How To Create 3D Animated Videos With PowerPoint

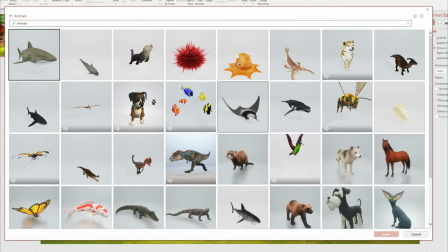So right off the bat, I can see this dog. I like this dog. And then I see another dog right there, and they're all animated models because they have the little animation sign right there.
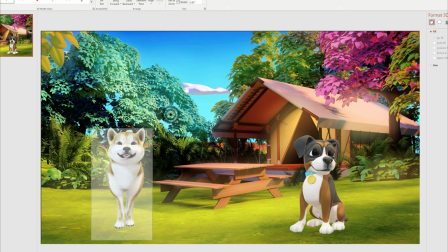So once I have those added to the scene, I'm just gonna scale and rotate them in 3D space to make sure they fit properly within the background.
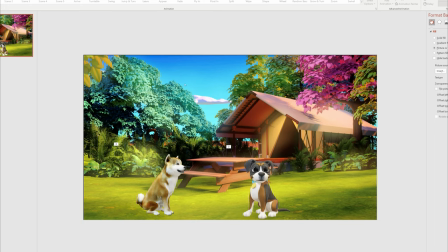All right, this is looking pretty good. We have our two main primary subjects for this particular scene. The next thing I like to do is add a few more elements in the scene to sell that idea that we're in 3D space. So I'm gonna add some foreground to the dogs and also add some few things in the background and a few more elements in the scene.
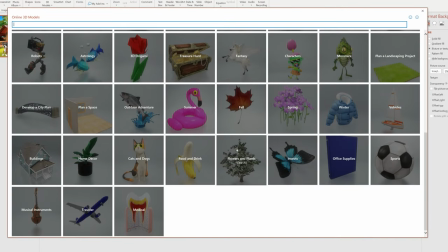So let's go to Insert and let's go to Stock Models. Let's start by adding some flowers in front of the dogs to give it that sense of depth.
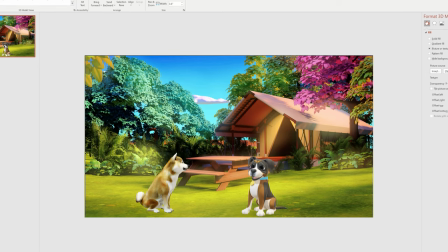So I'll click right here on this purple one and just click on Insert. and then just put it right in front of one of our dogs. As you can see, it's creating that depth between the camera, the front view camera, and the dog itself. So next, since it's an outdoor park, we should probably have some animals, like maybe birds around.
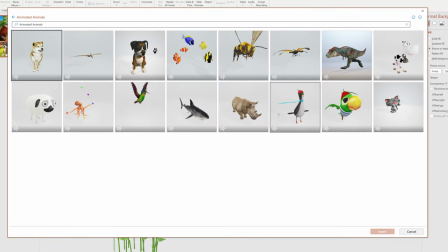So let's go under stock, and then let's go under animated animals. And I see right here we have a model of a bird.
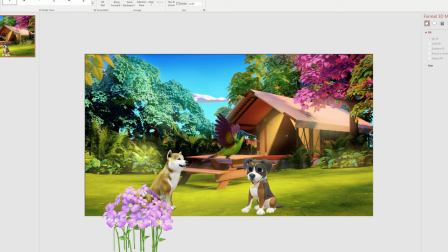So I'm going to put that right into the scene, and then scale and rotate it in 3D space to match properly.
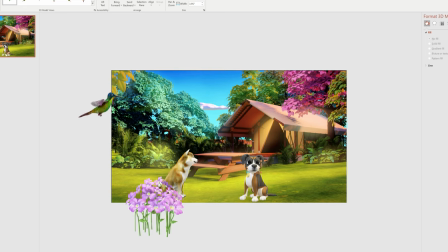So I'm going to put it outside the slide or scene because we're going to animate it to fly across. So once I have that set, the next thing I want to do is probably this pet should have an owner, because they're not probably just hanging out in the park alone. So PowerPoint doesn't have much images of humans.
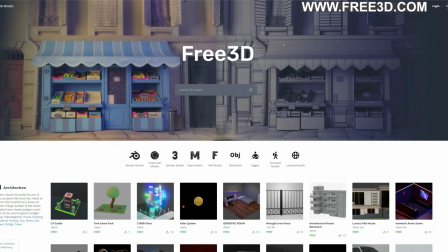So we're going to go now to a website. One I like to go to is called Free 3D, and you can find a lot of 3D models here for free.
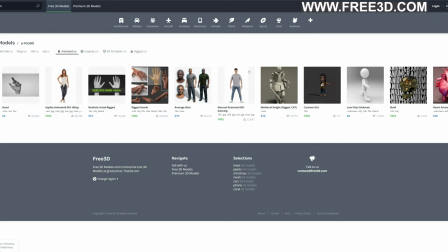So I'm going to search one for an animated human. And as you can see, we have several. Let's go with this animated dancer.
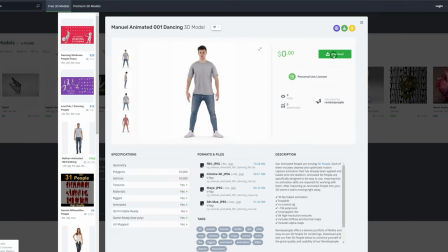He's going to be our pet owners. So as you can see, it's free, and I'm just going to download it.
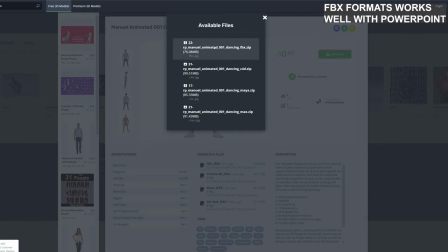So one thing I notice is that the FBX format works well with PowerPoint. It keeps the animations and the textures. Some other formats that I tried didn't work properly. So that's just something for you to note.
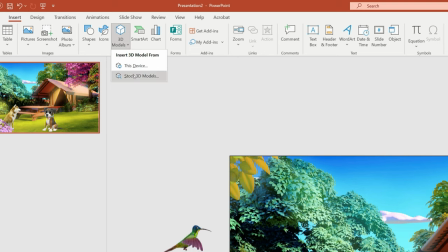All right, so I have that downloaded. Again, I'm going to go back to insert. And then now this time around, I'm going to do insert from this device.
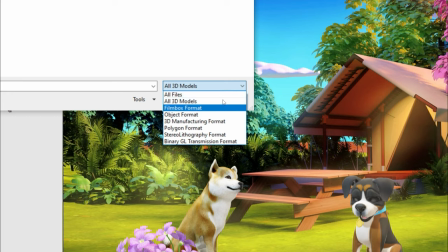And as you can see right here at the bottom, these are all the different formats that PowerPoint accepts.
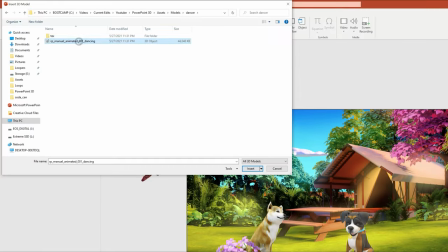So I'm going to go ahead and insert our model.
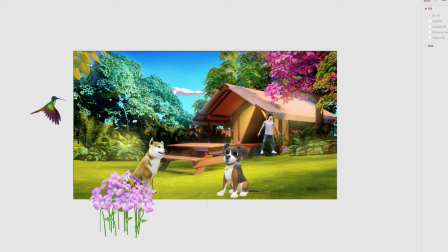So you see it comes with all the textures with the model, and also the animation that he has is already within the model. So I'm just going to place that properly within the scene and right click and move him to the back so that he's behind the dog.
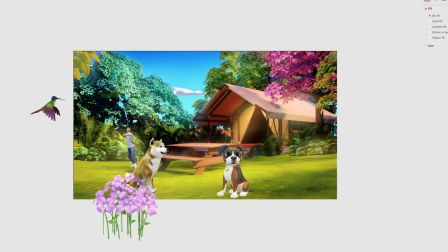So as you can see, our scene is already looking pretty good. We have some elements in the foreground. We have a few things in the background. If you put this all together, it really sells that shot of a 3D scene. All right. At this point, if you're enjoying this video, I ask you to do me one simple favor, which is simply hit that like button. It goes a long way in helping me grow this channel, and it will really mean a lot to me. Also, if you're not yet subscribed to the channel and you want to see more content like this, I welcome you to subscribe by hitting the subscribe button below and also turning on your notifications so you get notified next time I release videos. I mean, it's approved by the cute dogs. What else can I say?
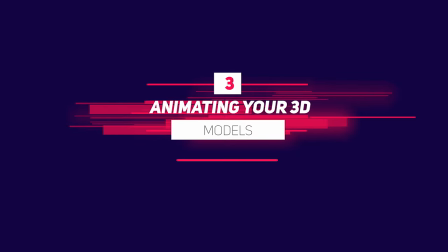All right, next we move to one of my favorite parts of all of this, which is bringing your models to life using animations.
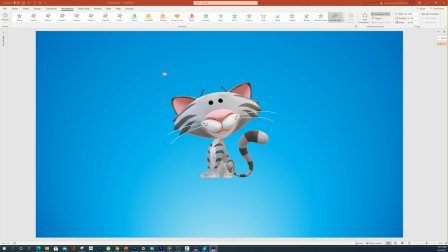And I'm going to show you two ways you can do this using PowerPoint. So the first is by using your typical animations that come with PowerPoint, like we covered in the first video. So for example, fly in, grow and turn would make it grow and turn. So you can use all of those animations like you would any other object. And then there are specific ones that are geared towards 3D, and you'll see them here marked in something that looks like a cube.
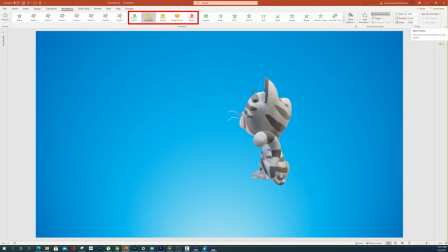And for example, the turnable one makes the model orbit around 3D space, turning in 360. The second way you can animate your models is with something called scenes. And these are predefined actions that have been programmed into this object or these models when they were being created.
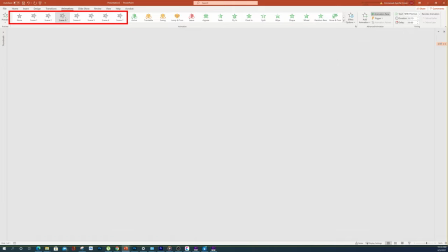So for example, when I click on scene 2, you see the cat does that meow sound. When I click on scene 3, it's doing another action.
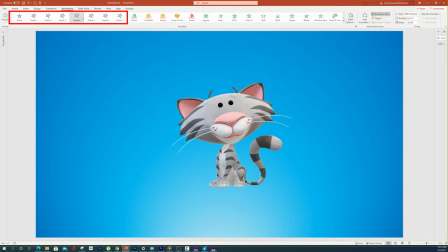And each model will have specific actions that are geared towards that model. So just play around with those and see what works for your scene.
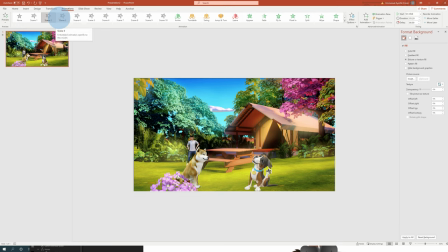All right, so let's head back to our project. For the very first dog, I think I'm going to use scene 2 to just kind of have it curious and scratching its face.